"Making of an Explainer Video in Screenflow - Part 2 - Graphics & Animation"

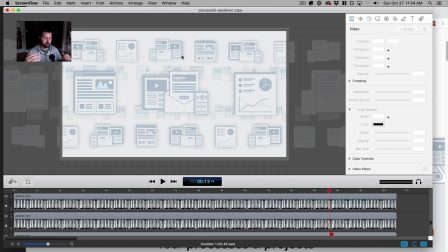I ultimately want these graphics to end up in this configuration so that I can start to animate them left and right. And I'm going to show that part in just a second. But how do I get them onto the screen? Because I don't want the beginning of the video to just be like, boom, here's all this stuff on the screen.
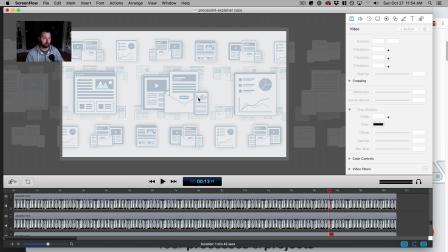I want to have these pop in one by one, right? Now to do that, I'm doing a little bit of trickery here, right?
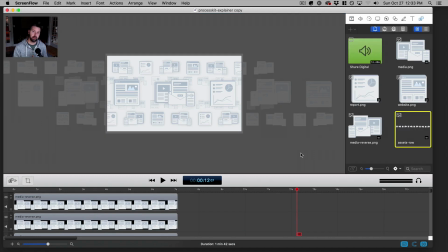All right, so I cut ahead in the project, and to show you how I made that transition from popping in the individual graphics to those rows that will slide across the screen. So we had the one row graphic that I showed before. Then I brought in the individual graphics.
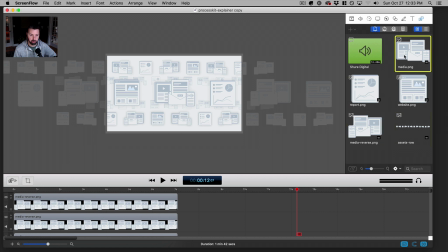There was 3, and then one was sort of like a reversed version of that. So I have these 4 graphics, right? I brought them in individually, and then I dropped them individually onto the canvas so that they basically overlay exactly the spot where the other one was.
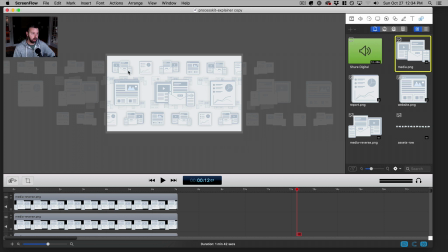So just to show you what I mean by that, I already had the rows in place, right? And then let's take this one for example. I brought it in, and then I resized it.
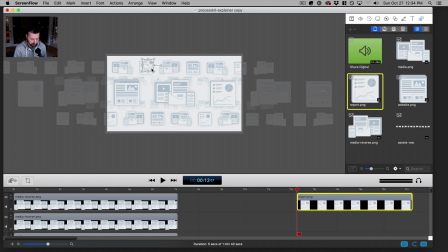Now this is a very tedious part of the project, but I think it goes a long way.
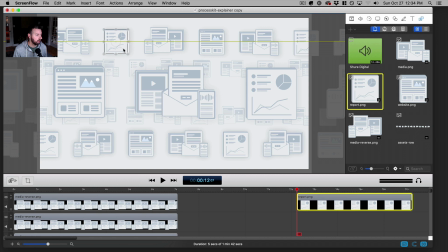So I brought it in and try to line it up just exactly. And a little trick that I do to be able to do it exact is first I will make the opacity lower, like 50% or so.
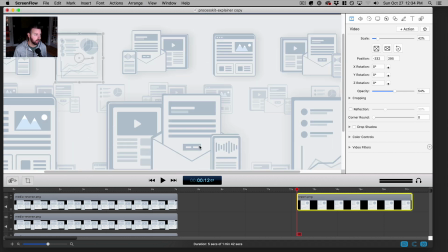So then I can see exactly where it lines up. I'm going to zoom in on that. Again, I'm looking at it right here.
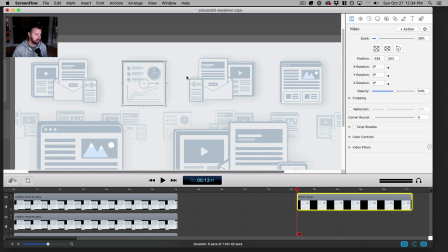And you can try to line it up just exactly. And then I'll use the arrow keys to get it exact. And once you get it to a point where it is, So this part is very tedious. Once you get it to a point, you can use the keys to make small edits.
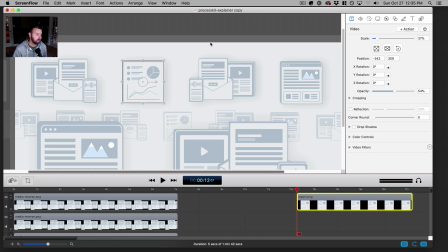Once you get it to a point where it doesn't look blurry, so if I go to left, it's blurry, right, it's blurry, up, it's blurry, down, it's blurry, but right in the middle, it's not. So then that means that it's right in line.
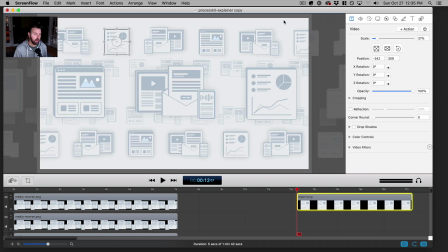So I'll bring the opacity back up. And so now I have that one graphic that is overlaying on top of the other one. I added that little drop shadow to it. So I brought the offset down to basically 0,
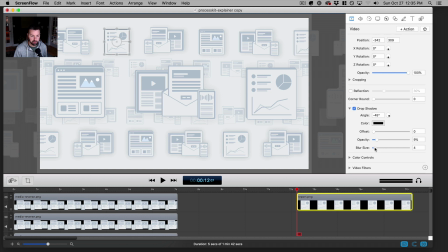opacity like 9%, and I made the box size like 47 or so.
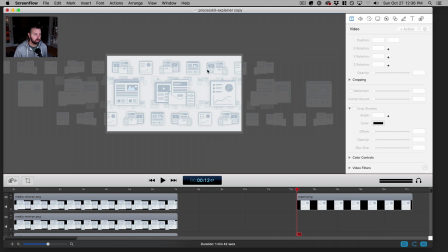What's going to happen is the row is going to appear like it's going to start by this individual one popping into the screen, and then it's going to transition to that basically disappearing and creating the illusion that it popped in,
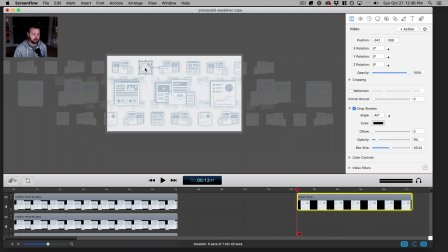but the row will take over. And since I sized it up exactly and I gave it the same exact drop shadow, it's going to look seamless, like it just popped in and then it started shifting across the screen. And so once I did that one, I found the other instances of the same graphic, and I just duplicated it so I didn't have to resize it again.
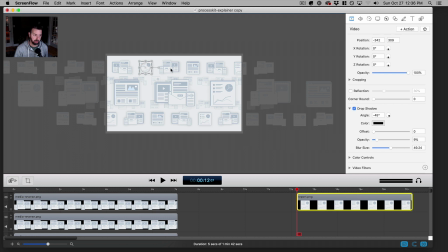There were like 3 more of those. And then I did the same thing for the other graphics here.
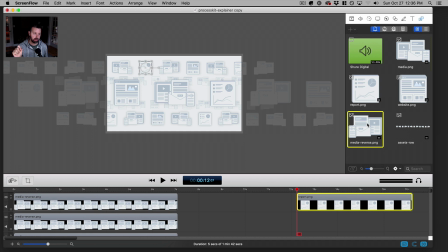For each of these individual graphics, I have versions of them that are standalone so that I can add the animation to pop them into the screen. Again, that took a little bit of time to get each individual one sized up, but yeah, that's what I did.
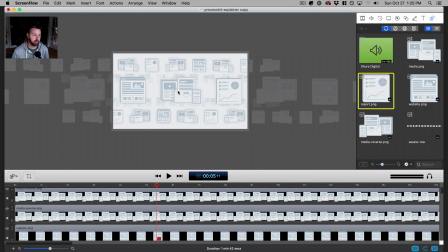All right, so now that I have finished, dropping in each of those individual graphics to overlay the ones that are in the rows,
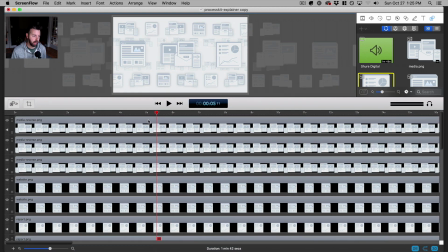now I ended up with a whole bunch of new tracks in the editor, one for each individual graphic that I dropped onto the canvas.
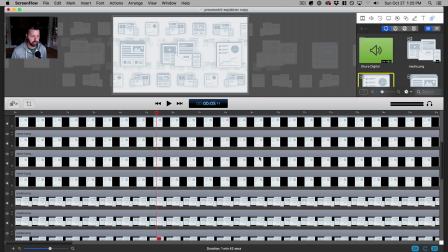And when you get a lot of tracks like this,
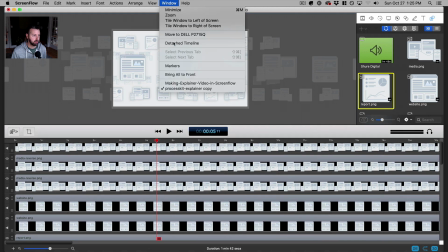it actually gets easier if you use the option to detach the timeline into its own window.
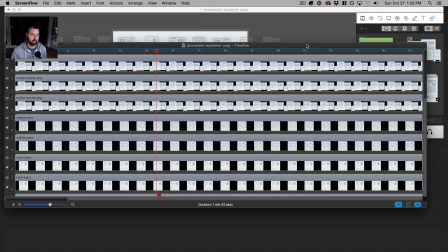And I have 2 monitors here, which makes it easy. So usually I put the timeline on my other monitor.
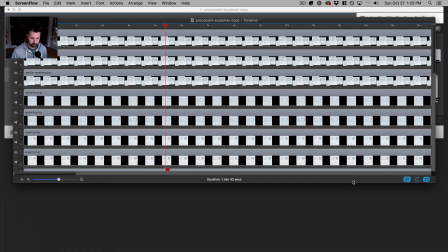But just to show you what's going on here, I'm going to make this bigger.